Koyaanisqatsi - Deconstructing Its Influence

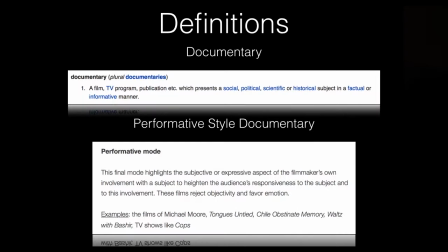(0:06)
Documentary films are a constructed form of media, implementing structured narrative and audiovisual techniques as a way to convey truth.
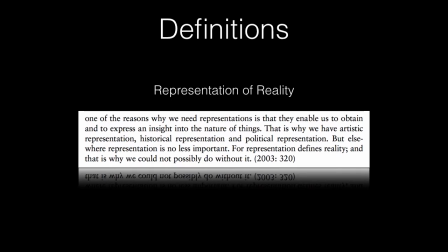(0:17)
Rather than being a first-hand recording of an event, elements are precisely chosen in order to convey the material at hand.
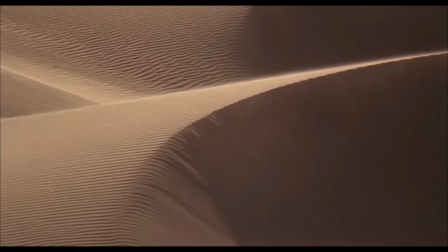(0:25)
This medium is used to inform a viewer on a particular topic, often observing life or the development of modern or historical ideas.
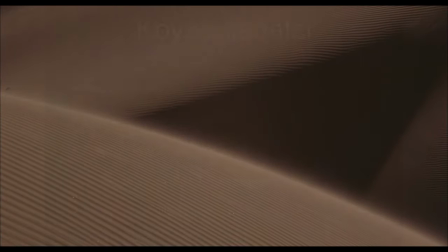(0:37)
The film in discussion is a performative style of documentary,
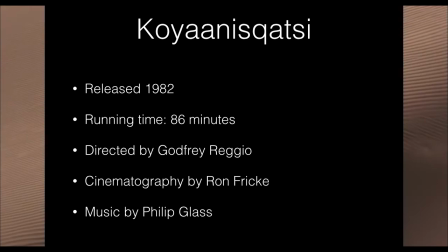(0:42)
a specific genre of documentary that follows the subject of the film in a strictly subjective manner.
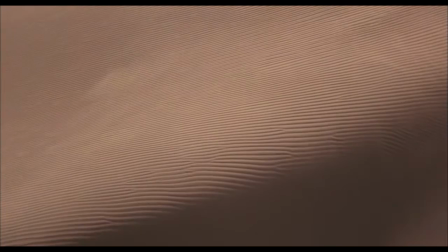(0:48)
The filmmakers express the content of the film personally, often of artistic value, with many interpretable elements involved.
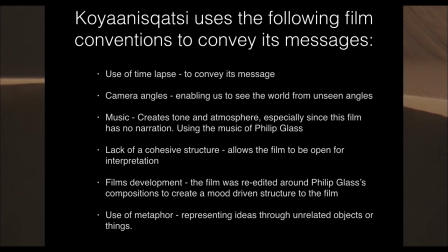(0:57)
Koyaanisikatsu uses the following film conventions to convey its messages. Use of time-lapse, camera angles, music,
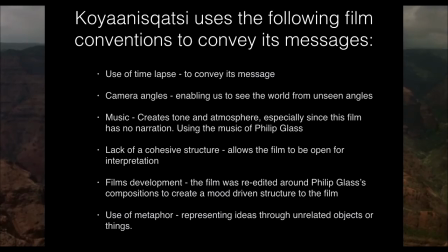(1:07)
a lack of cohesive structure, the film's development, and use of metaphor.
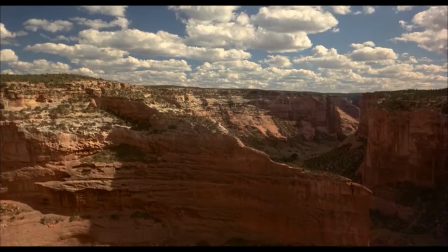(1:13)
Following the first five minutes of the film, Koen Asukatsu's purpose seems confusing.
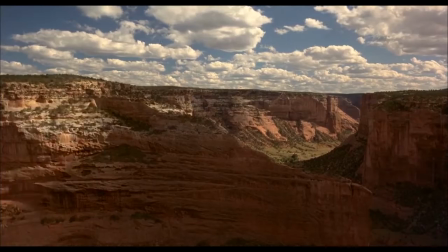(1:19)
However, you eventually tune into its style and pacing very quickly. Suddenly, the metaphors make sense, and it becomes an entrancing experience.
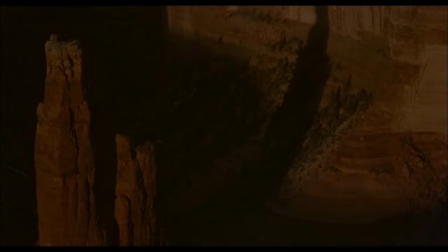(1:28)
You don't have to be talking to convey a message across, just as Kojana Scutzi has proven, you have to show it.
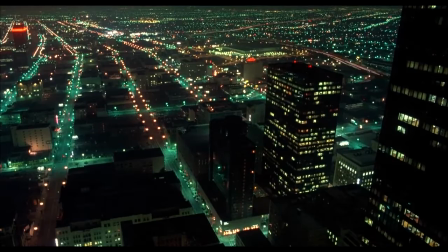(1:38)
The power of music and visuals can tell a story just as dramatic as if it was narrated.
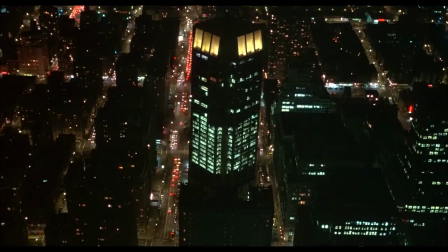(1:44)
Originally, director Godfrey Reggio didn't want a title, he wanted it to be a film that is completely up to the viewer's interpretation. However, when the producers forced the title onto the film,
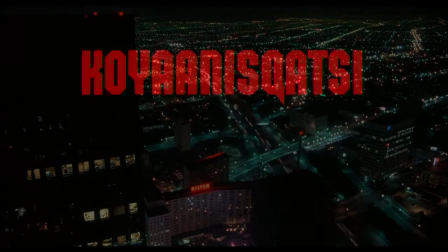(1:56)
Reggio decided that a word that had absolutely no cultural connotations would be more suitable.
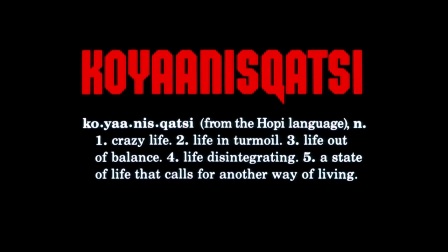(2:03)
The title Koinaskutzi is defined only at the end, a definition created by the director as his interpretation of the word,
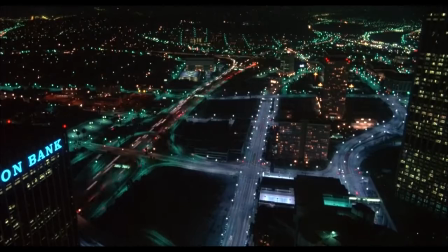(2:11)
which is related to the Native American prophecies about the destruction of the environment. This is shown at the end so that the audience doesn't have a preconceived understanding about the film's message,
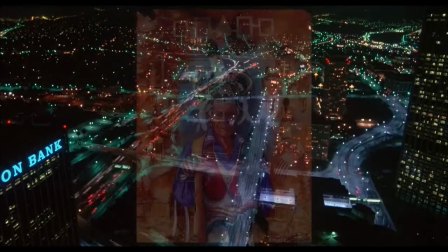(2:23)
it is completely subjective until they leave the cinema.
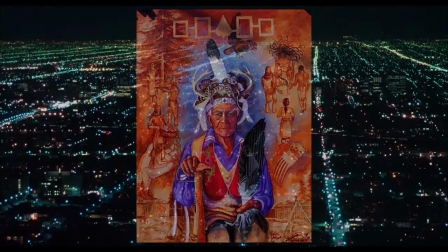(2:27)
This definition shown describes the Native American prophecy of global warming before it became an actual concern.
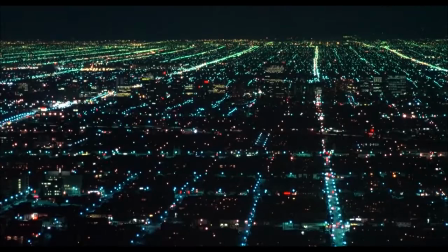(2:35)
Koyanaskutzi means world in turmoil, and this statement reflects the ideas of the natural environments being taken over by technologies and overpopulation. A particularly interesting shot in the film begins with an aeroplane, which is first seen as a hazy fog in the distance.
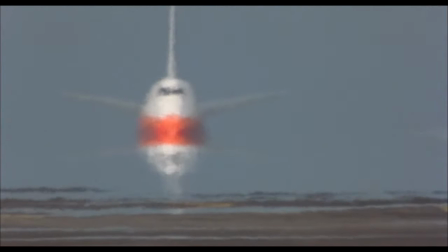(2:53)
As it drives closer to the camera and comes into focus, our perception of the obscured objects is suddenly changed. The viewer isn't sure of what it is. You can tell that it's mechanical, however the background and foreground merge in a way that makes the shot seem very jarring.
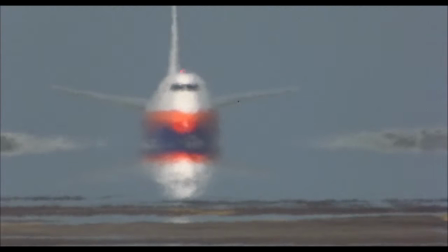(3:10)
This shot feels like a metaphor to the uncertainty of the environment.
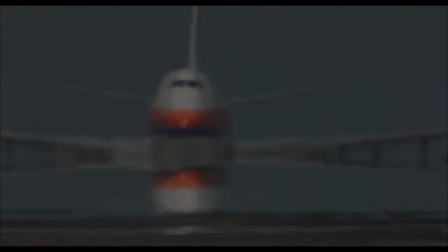(3:14)
As the future is being taken over by technology, we are going to begin confusing the natural environment with the mechanical environment more and more.
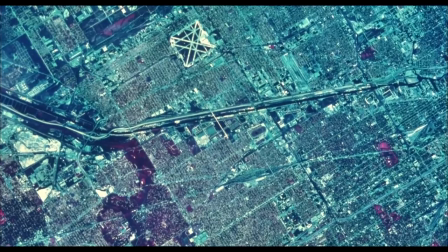(3:25)
Using the technique of juxtaposition, circuit boards are compared to aerial shots of cities.
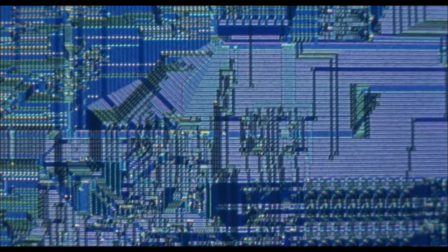(3:30)
These shots evoke the metaphor of an ever-growing influence of technology into society.
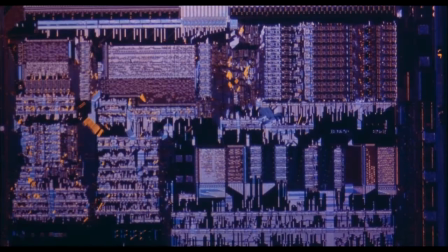(3:36)
It works far more effectively this way, rather than using an example of people using technologies.
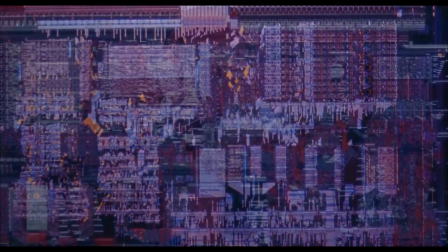(3:42)
Koyaanis Gutsy instead shows the drastic contrast of the modern world and the development of high-tech devices.
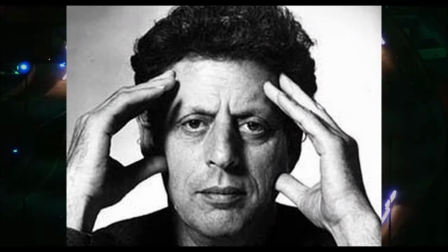(3:52)
Philip Glass was not initially sold when composing for the film.
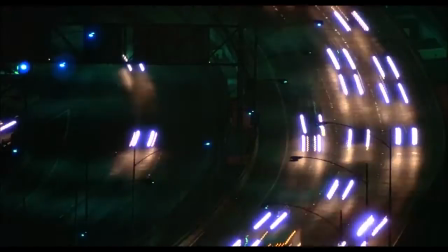(3:56)
What gained his interest was Godfrey Reggio's trick in showing him two screenings of the early film,
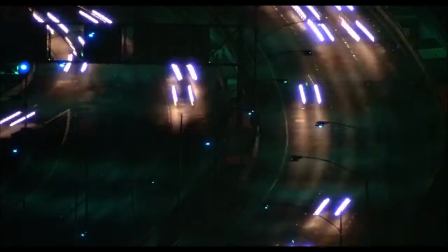(4:02)
one featuring electronic music by an unknown artist and the other featuring music by Philip Glass.
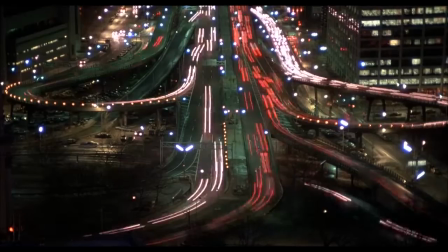(4:08)
Glass realised his music was better suited for the film, and soon after began working on his compositions.